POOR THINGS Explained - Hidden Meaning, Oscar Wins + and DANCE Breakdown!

But this improvement through philosophy is people trying to run away from the fact that we are all cruel beasts." And Bella uses Emerson when Duncan throws her book overboard.
I'm a changing-able feast, as are all of we.
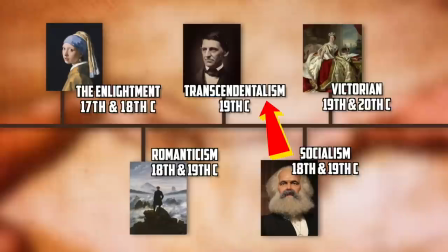Now, this Emerson connection is important because Ralph Waldo Emerson was an American philosopher and a key figure in the Transcendentalist movement of the 19th century. Person, I'm just, I, listen. Yeah, bud? This video is filled with words. And listen, it's not me. I know what Transylvania movement is, but your poor new creature here doesn't know what you're talking about.
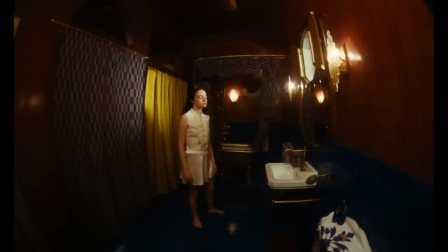All right, so Transcendentalism was a philosophical and literary movement that emerged in the early to mid-19th century.
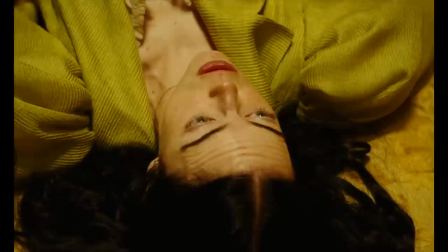It was about individual intuition, the inherent goodness of people, and the transcendence of the individual soul.
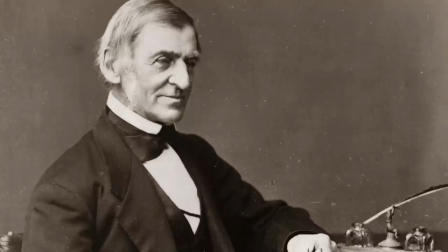Again, the movie is showing us Bella's development by pushing us through these evolutions of thought throughout the ages.
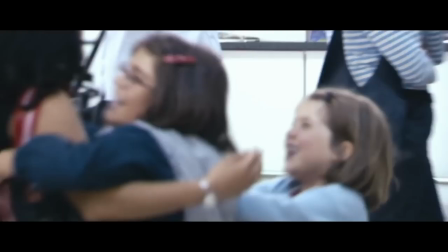One of Emerson's lasting legacies was his belief that, quote, life is a boundless privilege.
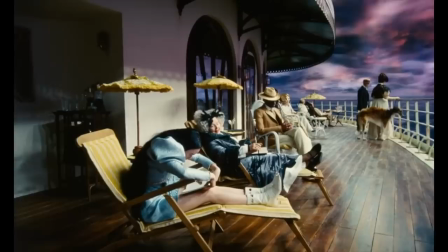He had an optimistic philosophy on the human condition, and now this philosophy, that life is a precious gift, is being absorbed by a naive Bella.
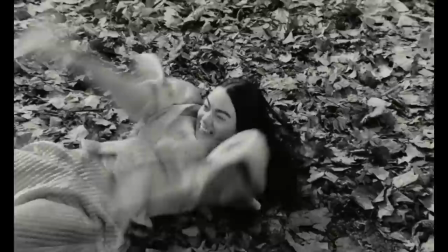Bella has never suffered any turmoil in her short new life until now because Bella reading about this optimism of Emerson actually sets her up for the heartache of Alexandria.
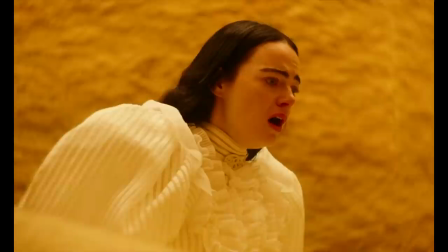In Alexandria, Bella is introduced to the concept of class systems. Remember that anti-hierarchical, anti-capitalist philosophy William Godwin's we spoke about earlier?
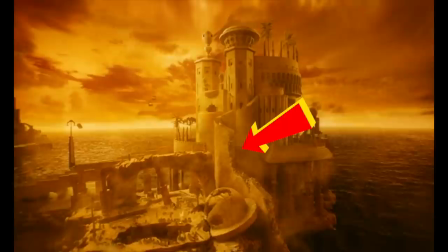Well, this is the scene where that undercurrent boils over and breaks Bella's heart by showing her the unfairness of capitalism.
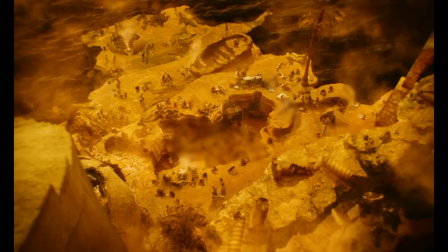Notice even how the bottom steps of the palace are cut off from the starving masses, creating a chasm between those who have everything and those who can never have anything.
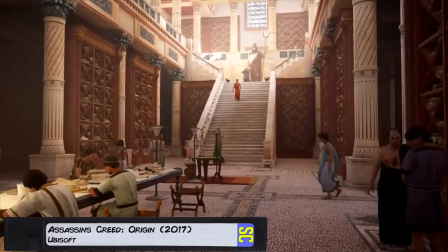It's also fitting that this discovery takes place in Alexandria, once the site of the Library of Alexandria, the repository of the world's knowledge. Because this scene is a key moment where Bella eats from that tree of knowledge, where she learns about the sins of mankind.
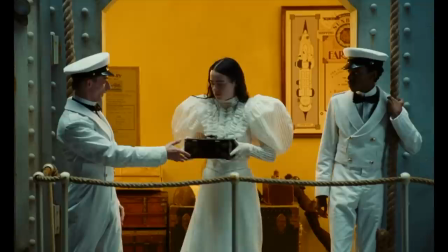Now, Bella tries to fix the problem by stealing Duncan's money to give to the poor. But then she is confronted by more evils of capitalism when two sailors lie and steal the money for themselves. There sure is a lot of anti-capitalist sentiment floating around in here today, comrade. Exactly, Doug.
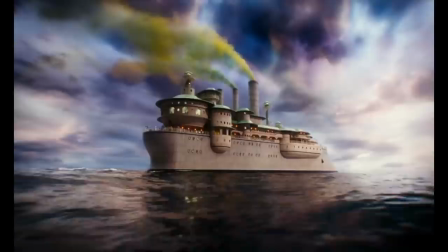I mean, in fact, this anti-capitalist message is reinforced by the steampunk Georgian-Victorian designs throughout the film.
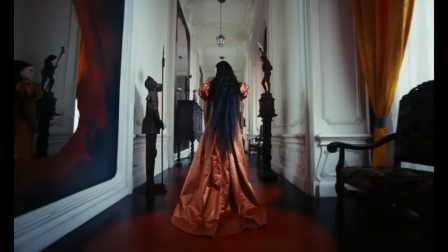Well, think of the green smoke billowing from the ship, or the gas-powered carriages with mounted horse heads, or even the pitch-black punk style of Bella Baxter's hair. These are all influences of the Industrial Revolution, which also took place in the late 18th, early 19th century.
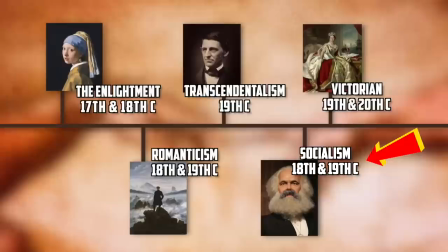So what's that guy do with capitalism? Well, get set for another school of philosophy.
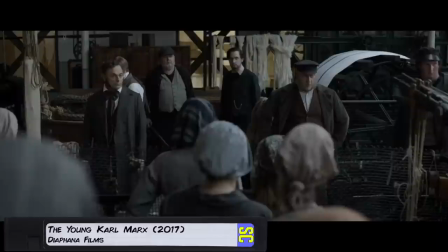Karl Marx, a 19th century philosopher, was connected to the Industrial Revolution through his analysis of economic changes brought about by industrialization. He famously critiqued capitalism in his book Das Kapital, where he questioned the quality of life afforded to man when his life is tied to the capitalist modes of production.
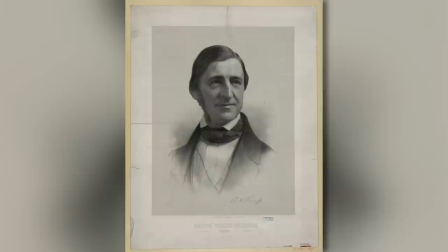So those sailors stole Bella's money because... Because under capitalism, man cannot coexist with nature in the optimistic way that Emerson had hoped for.
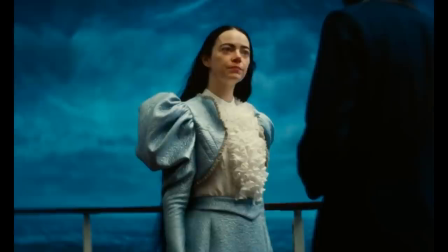Just like Bella cannot remain innocent to the world for the last two acts of this movie.
If I know the world, I can improve it.
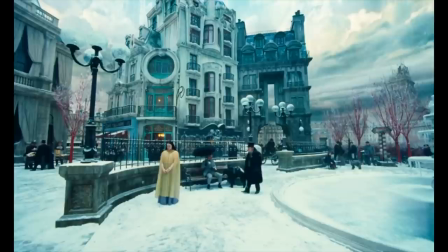All of this theft of capital causes Bella and Duncan to be thrown off the boat in Paris. And notice the snowy landscape here is peppered with bright red trees.
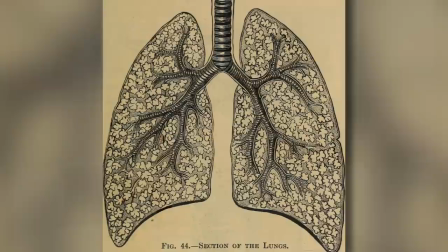The production designers did this on purpose to create the illusion of lungs.
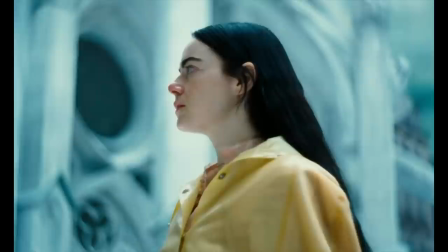It subtly reminds us of Bella's origins, the piecemeal body parts used in Godwin's experiments.
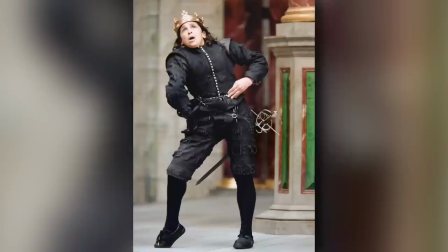In Paris, Bella meets brothel owner Madame Swiney, played by one of the greatest actors of our generation, Catherine Hunter. Makeup and hair designer Nadia Stacey said that Paris is the first place in the movie where Bella wears makeup. She told the channel Look Behind the Look,
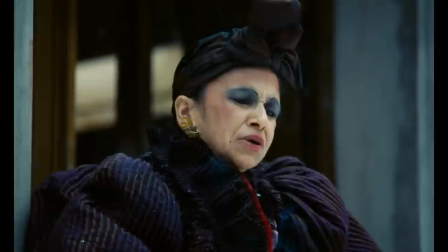Stacey also reinforces the idea that we are discovering the world through Bella's eyes.
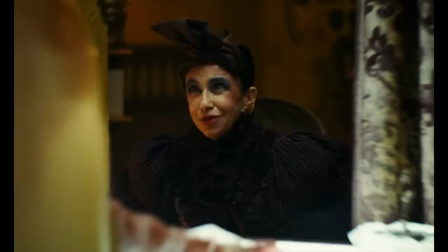So, Madame Sweeney is a visual feast of makeup and tattoos, and she introduces Bella to new aspects of womanhood.
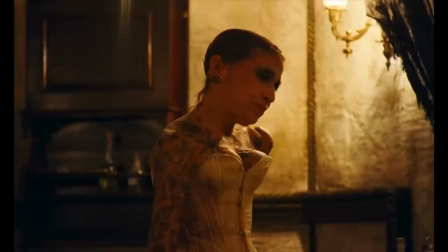Sweeney teaches Bella some of her harshest life lessons. The madam has lived this storied life, which is detailed in her tattoos.
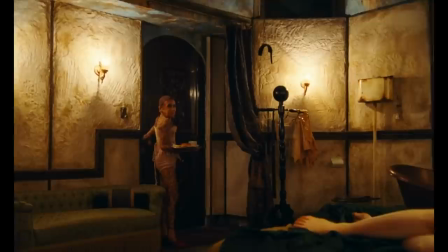Stacey also explained that... They're a kind of map and a storytelling of people's lives and moments and, you know, kind of, you know, wanting to mark an occasion on yourself.
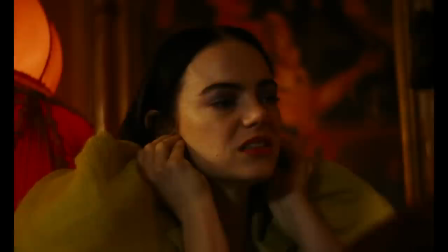She carries on the stolen money story and thoughts on capitalism by telling Bella...
We must work. We must make money.